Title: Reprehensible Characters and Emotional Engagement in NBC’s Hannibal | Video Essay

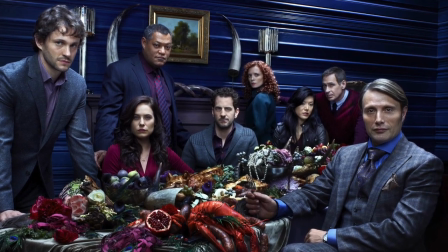(4:07)
The TV format also fits well with the creative vision of the series.
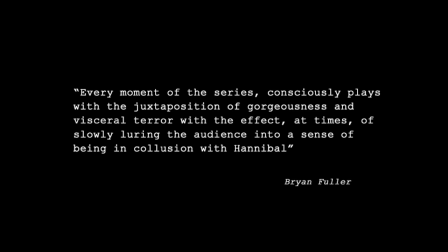(4:11)
Writer and executive producer Brian Fuller commented that every moment of the series consciously plays with the juxtaposition of gorgeousness and visceral terror with the effect at times of slowly luring the audience into a sense of being in collusion with Hannibal.
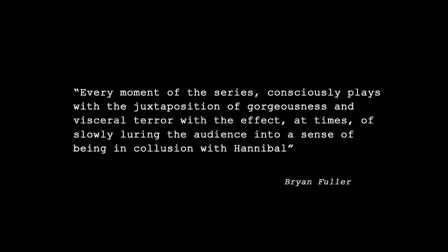(4:26)
The long-form narrative structure afforded by television lends itself well to this slow luring as with each episode we are drawn deeper and deeper into Hannibal's world.
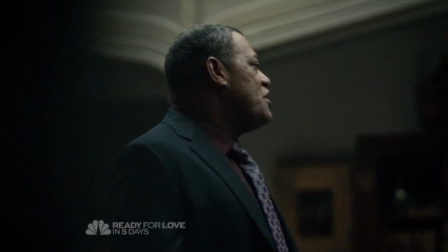(4:35)
Furthermore our view of Hannibal is frequently filtered through the perspectives of the other characters around him.
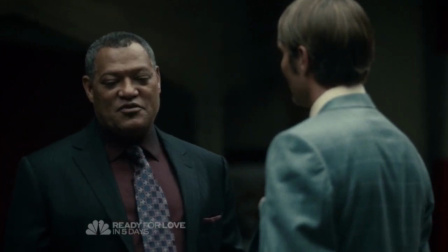(4:41)
Their interactions showcase Hannibal as an honorable and even gentle person who displays an old world European charm.
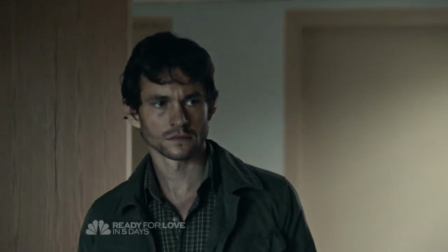(4:47)
In the very first episode of the series we encounter an almost compassionate display from Hannibal as he holds the hand of Abigail Hobbs,
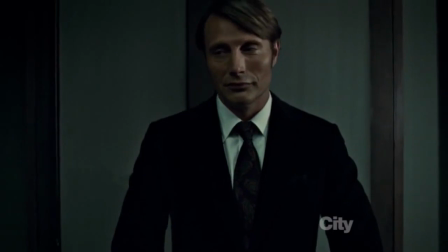(4:54)
a young girl who has been hospitalized after her father attempted to slit her throat. We see his association with high society and even a dry sense of humor.
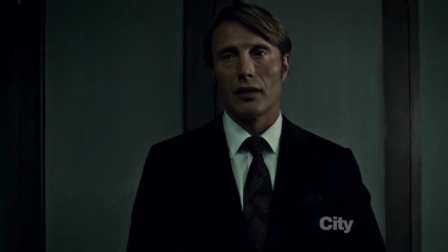(5:03) Before we begin you must all be warned, Nothing here is vegetarian.
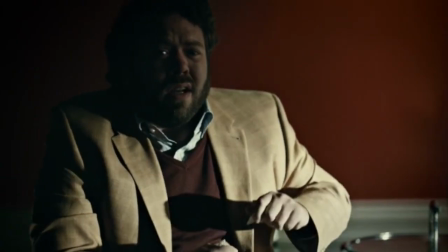(5:11) Bon appétit.
He is continually calm, polite and restrained.
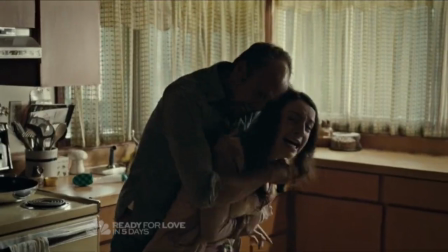(5:18)
Of course, it was Hannibal that provoked the attack on Abigail.
That's not roast lamb.
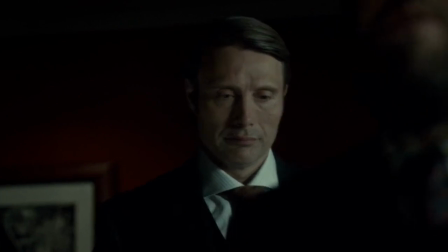(5:23)
And underneath the calm exterior, Hannibal is a cold-blooded killer.
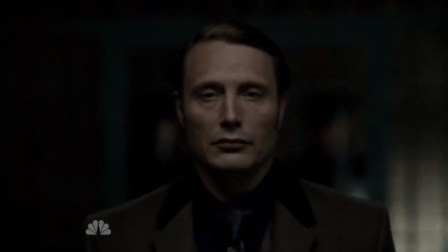(5:30)
Our intertextual knowledge and omniscience in the narrative give us more information than the other characters and is a key part of how we engage with Hannibal's character.
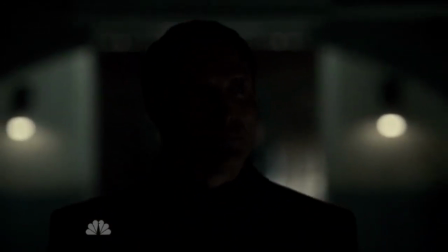(5:38)
Firstly, it exemplifies this idea of collusion that Fuller referred to.
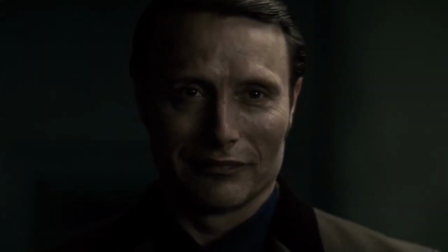(5:42)
By sharing in Hannibal's secret, we enter into a sort of sinister fellowship with him, one where we are complicit in his crimes.
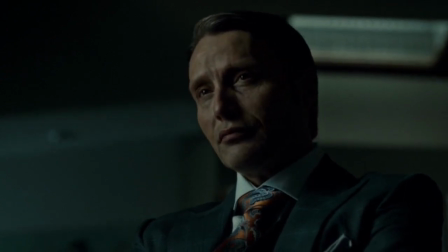(5:50)
Secondly, it creates tension between our impression of Hannibal as a monster and as a man who manifests qualities that invite approval.
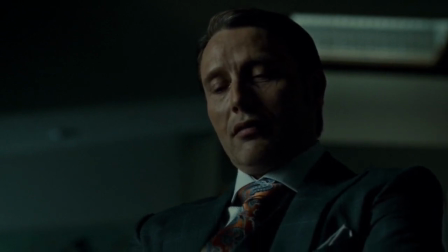(5:57)
The narrative feeds us these moments of Hannibal's humanity, only to leave us an unpleasant aftertaste as we are reminded of his true nature.
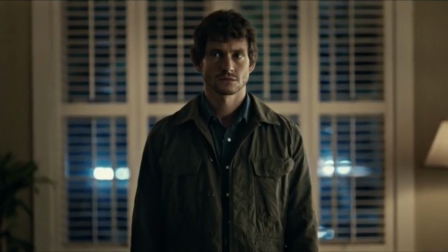(6:05)
The showrunners most effectively create this tension by positioning us to see things from the perspective of Will Graham,
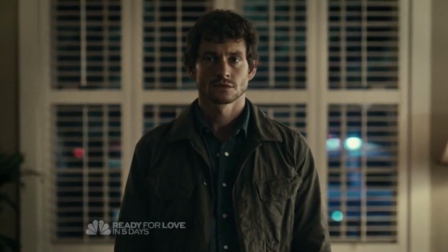(6:11)
a criminal profiler recruited by the FBI to help with their investigations.
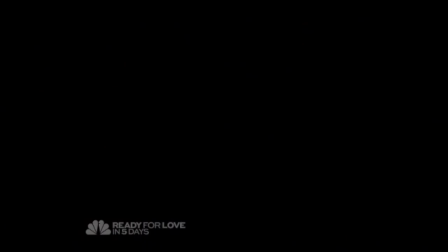(6:15)
The use of Will's point of view is a technique that is clearly established right from the very beginning of the series.
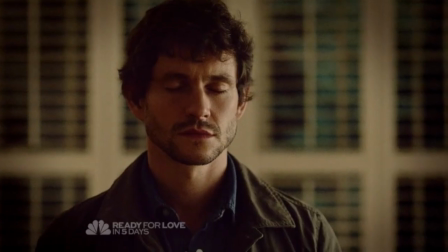(6:20)
In the opening scene, Will surveys a bloody crime scene and the audiovisual cues then take us inside Will's mind.
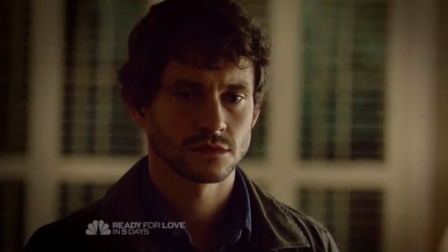(6:27)
We hear his heartbeat, the colours get brighter and the room comes into greater clarity, we see him peeling back the layers of the crime scene.
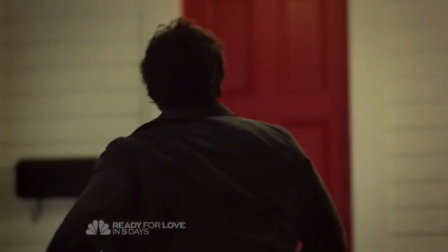(6:35)
It is a representation of his psychological processes as he assumes the mind of the killer and re-enacts the murder that has just taken place.
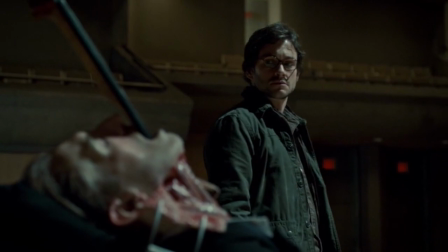(6:43)
From this moment on our view of Hannibal's world is linked inextricably to Will's view.
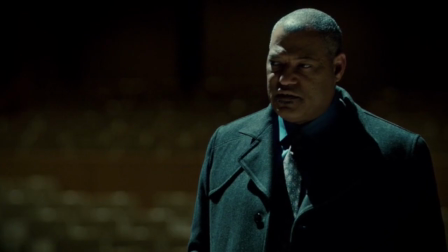(6:48)
It is through his perspective that we experience the blood and gore and his struggle to face these horrors mirrors our own.
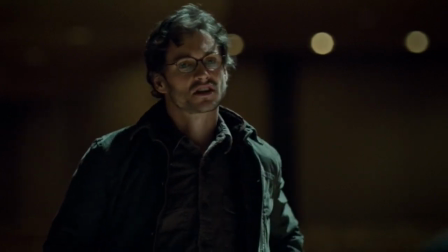(6:54) Shake it off. Keep on looking. Good.
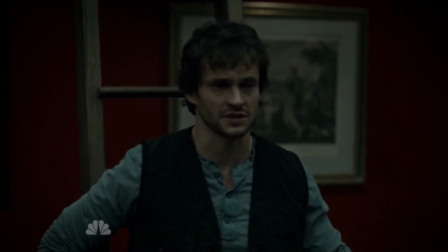(7:01)
It is also through Will that we most strongly feel the lure of Hannibal, as Will is the primary target of Hannibal's seduction.
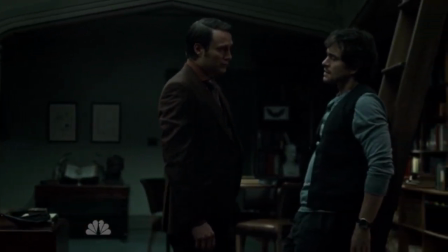(7:08)
Through Hannibal and Will's relationship, the series explores the idea of being drawn to something that could kill you.
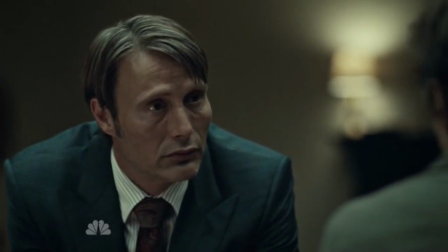(7:14)
Even knowing the extent of Hannibal's immorality, both Will and the audience remain captivated by his character.
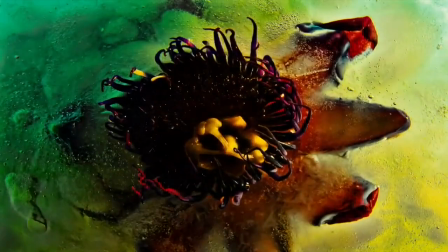(7:21)
This idea is further reinforced by the striking visuals.
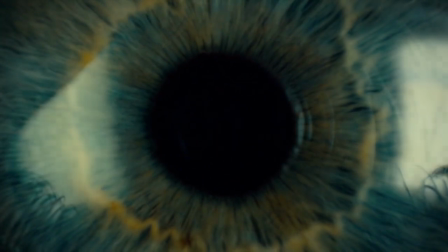(7:24)
Poetic and grotesque, horrific yet elegant, the series has developed a unique style that simultaneously evokes revulsion and fascination.
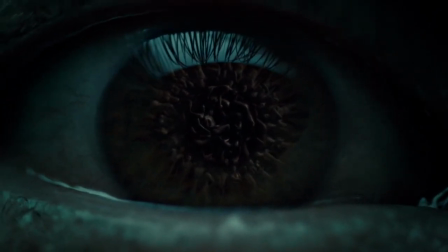(7:33)
Though we rarely see the murders being committed, we follow Will as he confronts the aftermath.
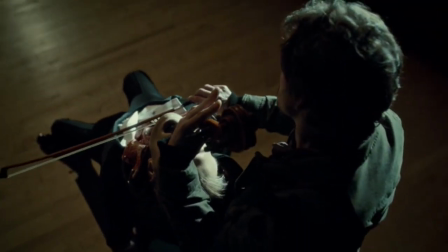(7:38)
The bodies of the victims turned into disturbingly artful forms, and of course, meals.
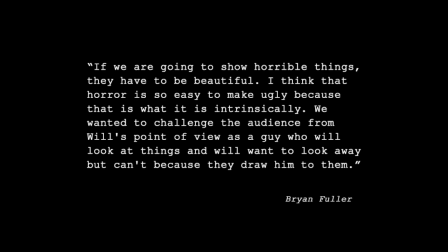(7:45)
Fuller has explained his purposeful visual approach. Quote, If we're going to show horrible things, they have to be beautiful. I think that horror is so easy to make ugly because that is what it is intrinsically.
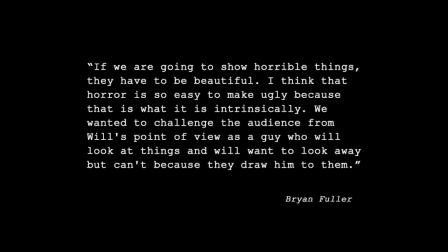(7:57)
We wanted to challenge the audience from Will's point of view as a guy who will look at things and will want to look away, but can't because they draw him to them. This tension between awe and horror, stimulated by the visuals, corresponds to our conflicting feelings towards Hannibal.
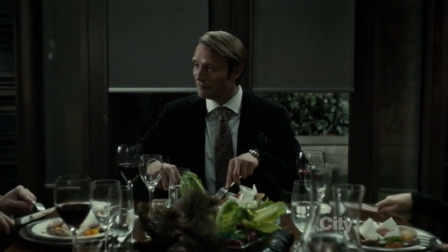(8:12)
There is a desire to distance ourselves, but at the same time, we are compelled to linger.